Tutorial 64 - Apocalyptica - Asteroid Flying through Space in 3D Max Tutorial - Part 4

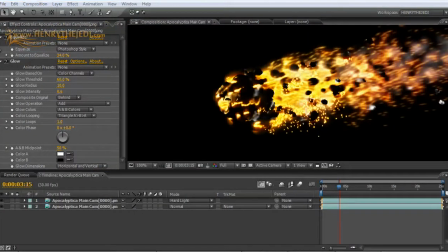16:22 Now, to add even more drama, we need something believable to add on top of this, and that is a camera shake. Because I mean, no self-respecting human will be recording this from space without, you know, having his body shake.
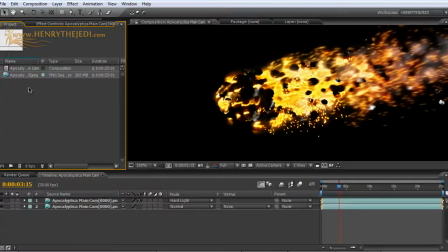16:40 So let's go, unless of course you're Chuck Norris, huh? The man with no fear. Anyways, I'm going to drag this layer to a new composition.
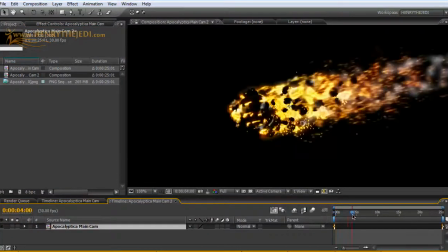16:50 Remember, so far everything is just smooth.
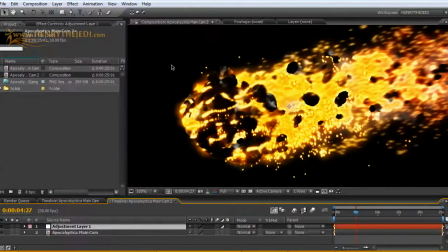16:53 We go to layer, new adjustment layer, and to it we're going to add a slide effect.
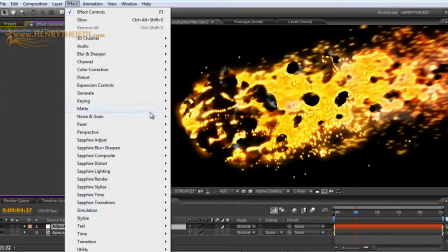17:01 Or to effect, expression controls slider.
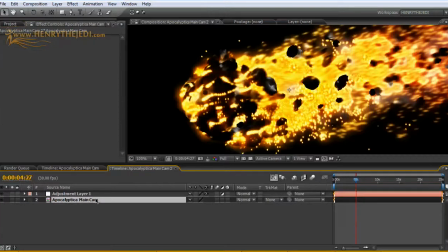17:08 And then we come here, press P for the position. Now, one very important thing to mention is that the effect that we're about to apply can also be found when you go to
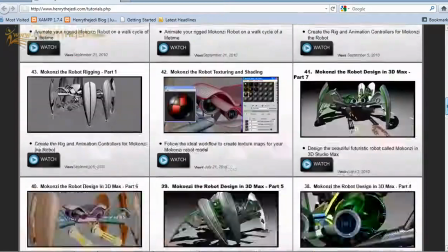17:19 henrythejedi.com and you go to the tutorials page. If you scroll down, we have a gazillion tutorials out there to help you guys.
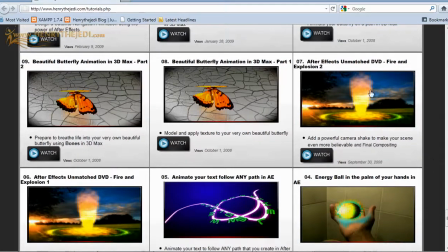17:28 And when you scroll down, yeah, we have this popular one here, After Effects and Mesh DVD Fire and Explosion. Yeah, this is where you also learn how to add a powerful camera shake to the scene. Okay, so we are going to use the technique from there basically.
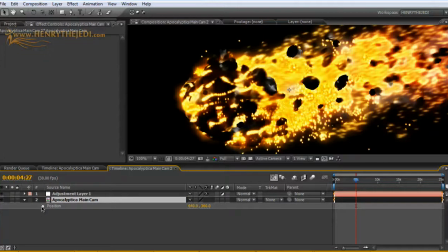17:44 So in here we are going to alt click on the position, and then we're going to add a wiggle effect.
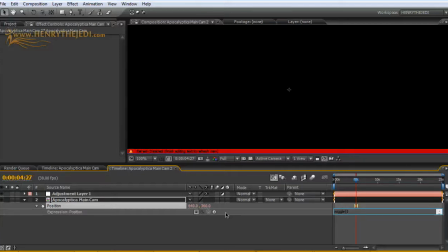17:52 So wiggle, open the bracket, 5, comma, enter the 9, and then close the bracket. Okay. Now, what that means is the following.
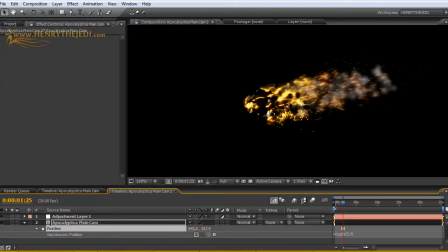18:05 Let me create a little preview here between here and there. What that means, of course, is the following. You see that? Now, you can feel the motion of the asteroid in space because of the heavy shake that's taking place.
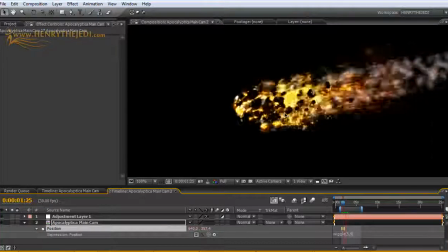18:21 In fact, the shaking is not so heavy yet,
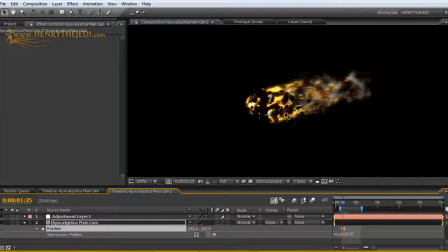18:24 but of course you can see already just how much realism has been added to our scene just by adding a little wiggle operator. I mean, you gotta love post-production and animation, eh? Let's proceed.
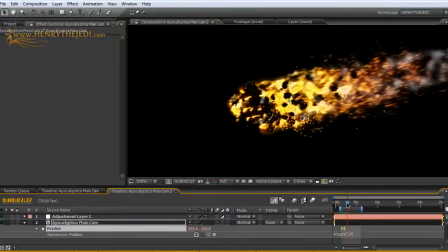18:37 Now, we want to control just how much the wiggle takes place, especially when the asteroid really comes up close and personal with the camera.
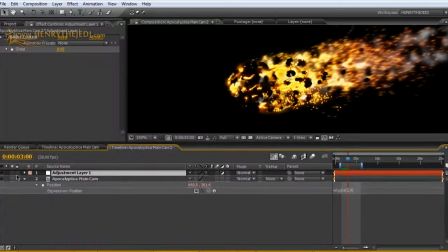18:48 So that's why we're going to do the following. We're going to expand the settings here and the effects slider control, okay? We go back to the wiggle expression here, select the 9, and then we're going to delete it, okay?
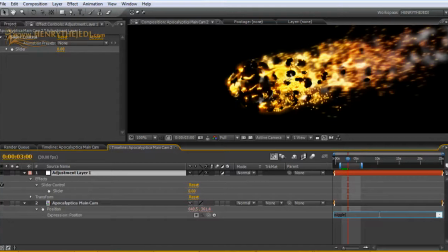19:04 And then basically what needs to appear is it's wiggle open bracket 5, comma, and then we're going to pick the other value from the slider so that we can manipulate it independently. Okay, and then close the brackets.
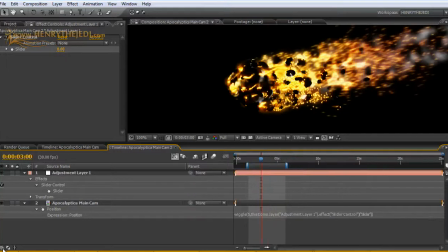19:20 Okay, yeah, let me just expand these options here so that you guys can see exactly what the wiggle expression says.
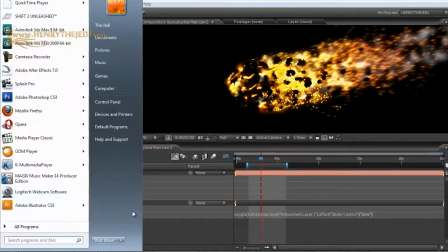19:29 Let me copy that into Notepad. So this is Notepad.
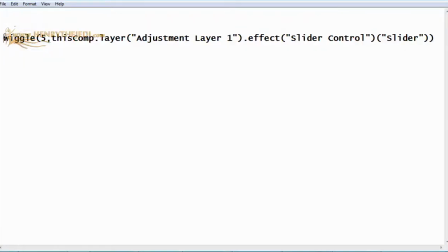19:36 Basically, as you can see, the wiggle expression goes as follows. We are going to wiggle 5 times according to the value here that we're getting from the slider control. Okay, remember, of course, we've closed the bracket.
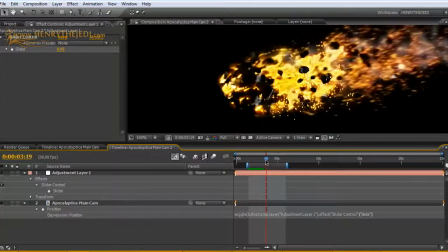19:49 Okay, that way, right now, if we preview this, nothing happens because, of course, the slider control's value is set at 0.
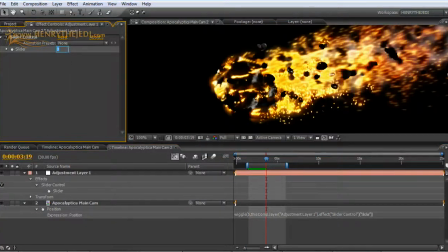19:59 But then, the moment we push this, let's say to 30, okay?
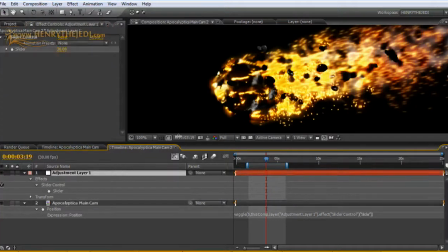20:04 Remember, we've now pushed this to 30, and it has to affect the scene. By doing that,
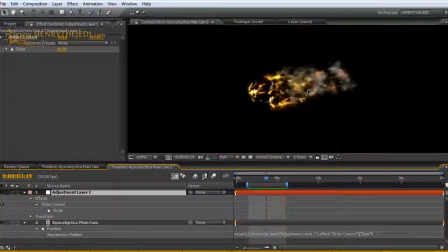20:13 ho, the asteroid goes insane in space. Look at that, eh?
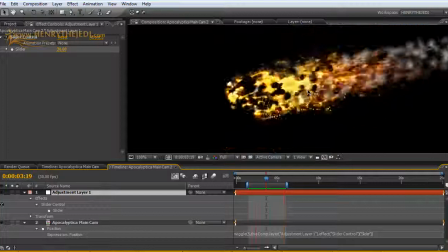20:18 So it's going so quickly. Remember, in 3D Max, we didn't animate the position of the stone. The stone is simply standing still.